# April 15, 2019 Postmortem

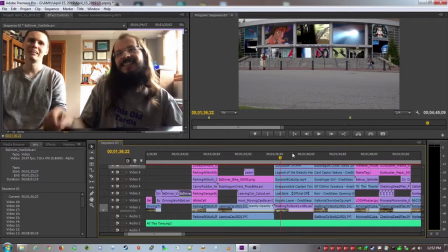32:22 They should have let this in to competition. That is part of the reasoning for this. Why you have all these windows filled up with anime news. I know originally I had only done these three, which I think was good. Now I've gone and added a bunch. It might be too much. It might be too much,
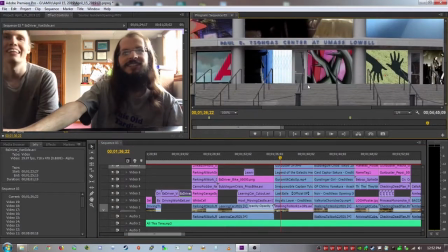32:40 because these are all openings for a bunch of shows I liked. yeah i i don't i don't hate the idea uh it just is
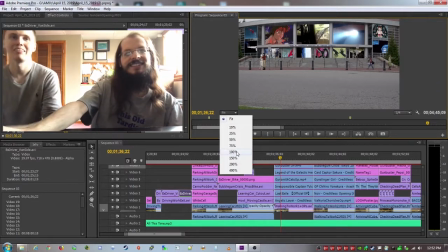32:47 putting a lot of strain on your computer um and i know i so it's not the worst thing and it keeps keeps your background
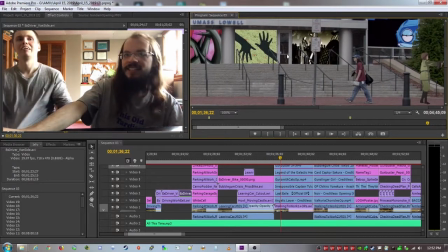32:55 sort of lively there's also some work done that i had to cut these signs out and the railing i had to get my face cut out so
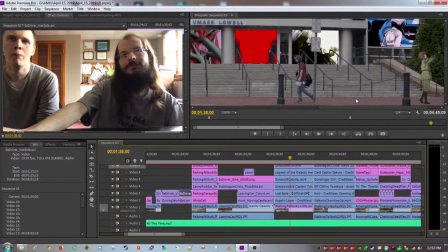33:03 that um we have to you know my face has to be in front of these
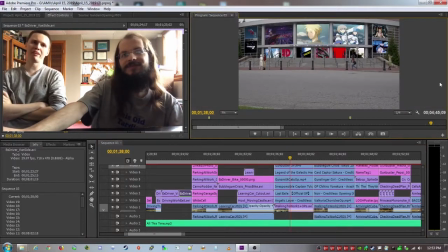33:11 right and the tree needs to come in front of that so this is where having it be such a far shot helps you yeah navigate that a lot more easily and allow you to cheat more and even then i still had to put some other clips in just to sell it but we've
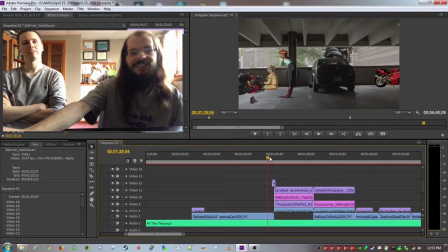33:26 skipped too far ahead i forgot one of my favorite one of my favorite shots is here right going from the garage let's see if i got this
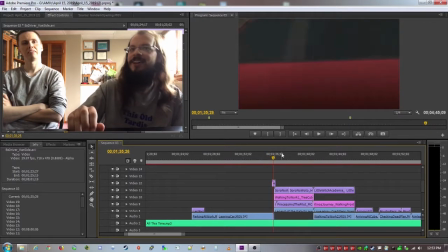33:35 right going from the garage and then having the car do a little wipe into the next shot Yeah,
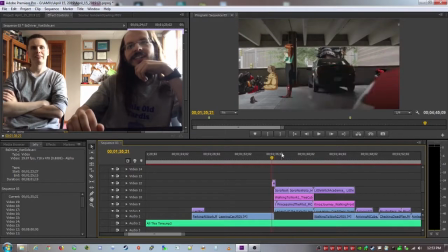33:40 you've got a few things in there that I think work really well. I saw this in an anime, and it was an immediate grab.
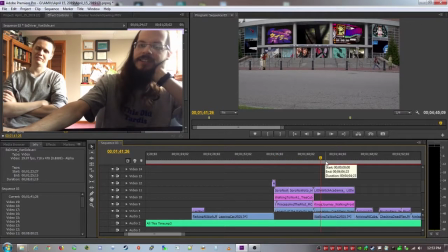33:50 Then we have sort of a similar shot with me in front of the office.
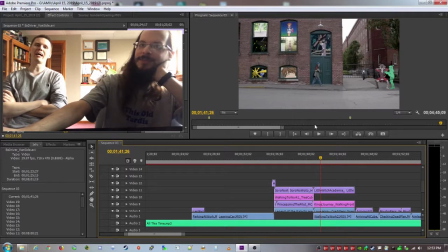33:57 I think this is less successful because the windows are weird. Yeah, it looks a little weirder here.
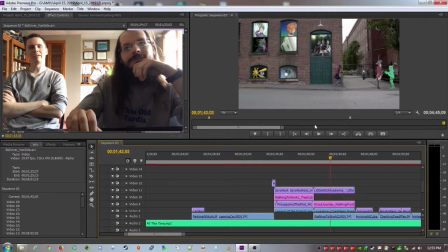34:03 I don't know. The way the other building is designed and sort of how we frame the shot. makes it work more accessible yeah i agree with everything you've said but i still do think something i think we need something in these windows but maybe it wasn't anime openings
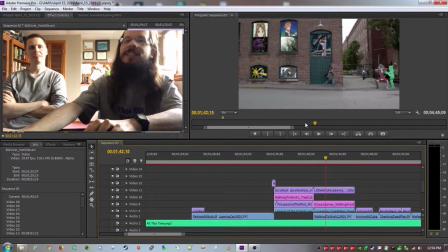34:22 yeah so really my go-to just because they're easy to identify hopefully in like three in the three seconds they're on screen yeah
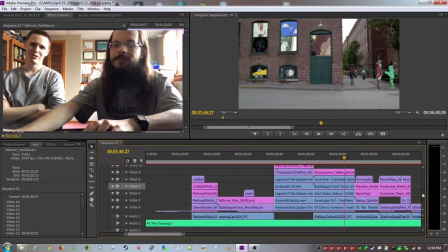34:31 well i think part of the fun is sort of watching it and if you know it like it's great and then if you watch it again you can be like oh i didn't realize that was that so i don't know how much it you know i think having the quick little things make it make you feel more clever when you do get it i agree you
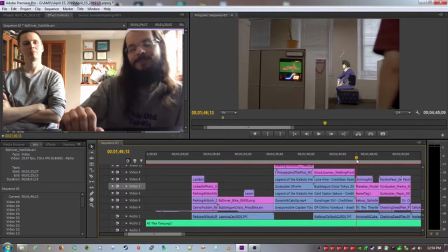34:50 know what so and now we're arriving at office at cubicle um i really like spike in
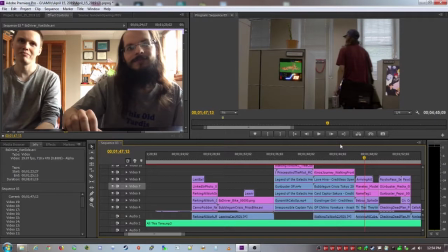34:59 the background yeah i think that works quite a bit gives it gives an interesting dichotomy to your office life this is from they were 11
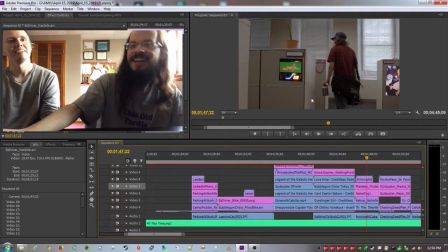35:08 yeah which is an anime movie i want to say from the 80s but yeah uh and maybe it doesn't work there but i sort of wanted something here uh because you can see on the other side i put a poster but
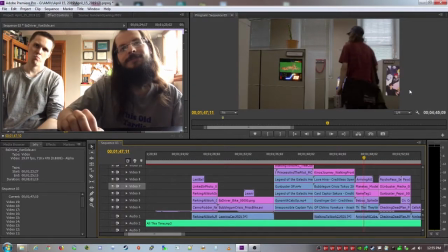35:21 i sort of wanted something there i can see that it just dresses
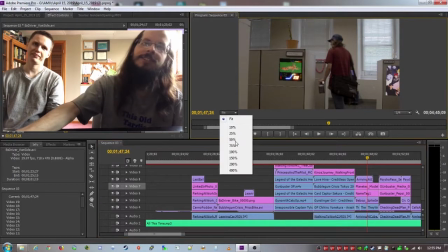35:26 up the cubes a little better and you'll also notice i've changed the name
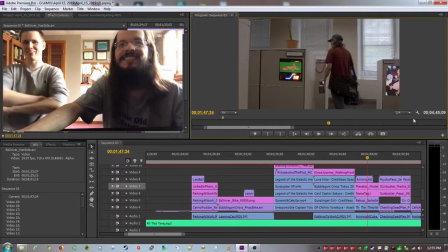35:30 tags to anime characters protect your co-workers confidentiality uh and also has a little joke
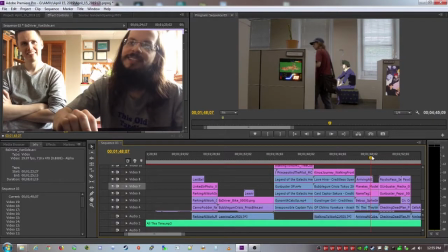35:40 yeah this bike is good and you can see i've had to cut myself out so that i can be in front
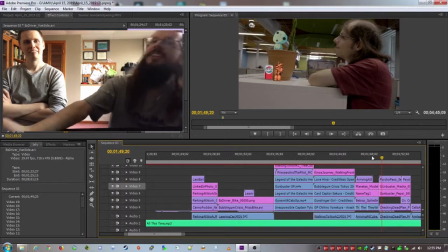35:47 look at that um here's my wonderful little plant that is dying
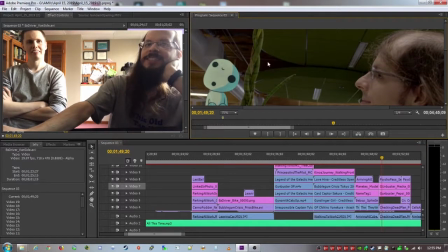35:52 um but you'll be happy to know still in the same state still mostly alive yeah
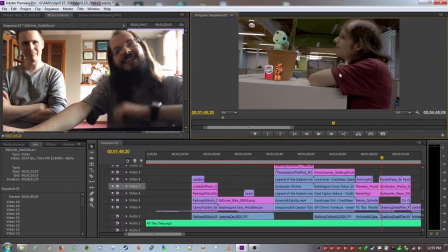35:58 i like you adding the little spirit guy to your plant yeah what is it and get that little bit of motion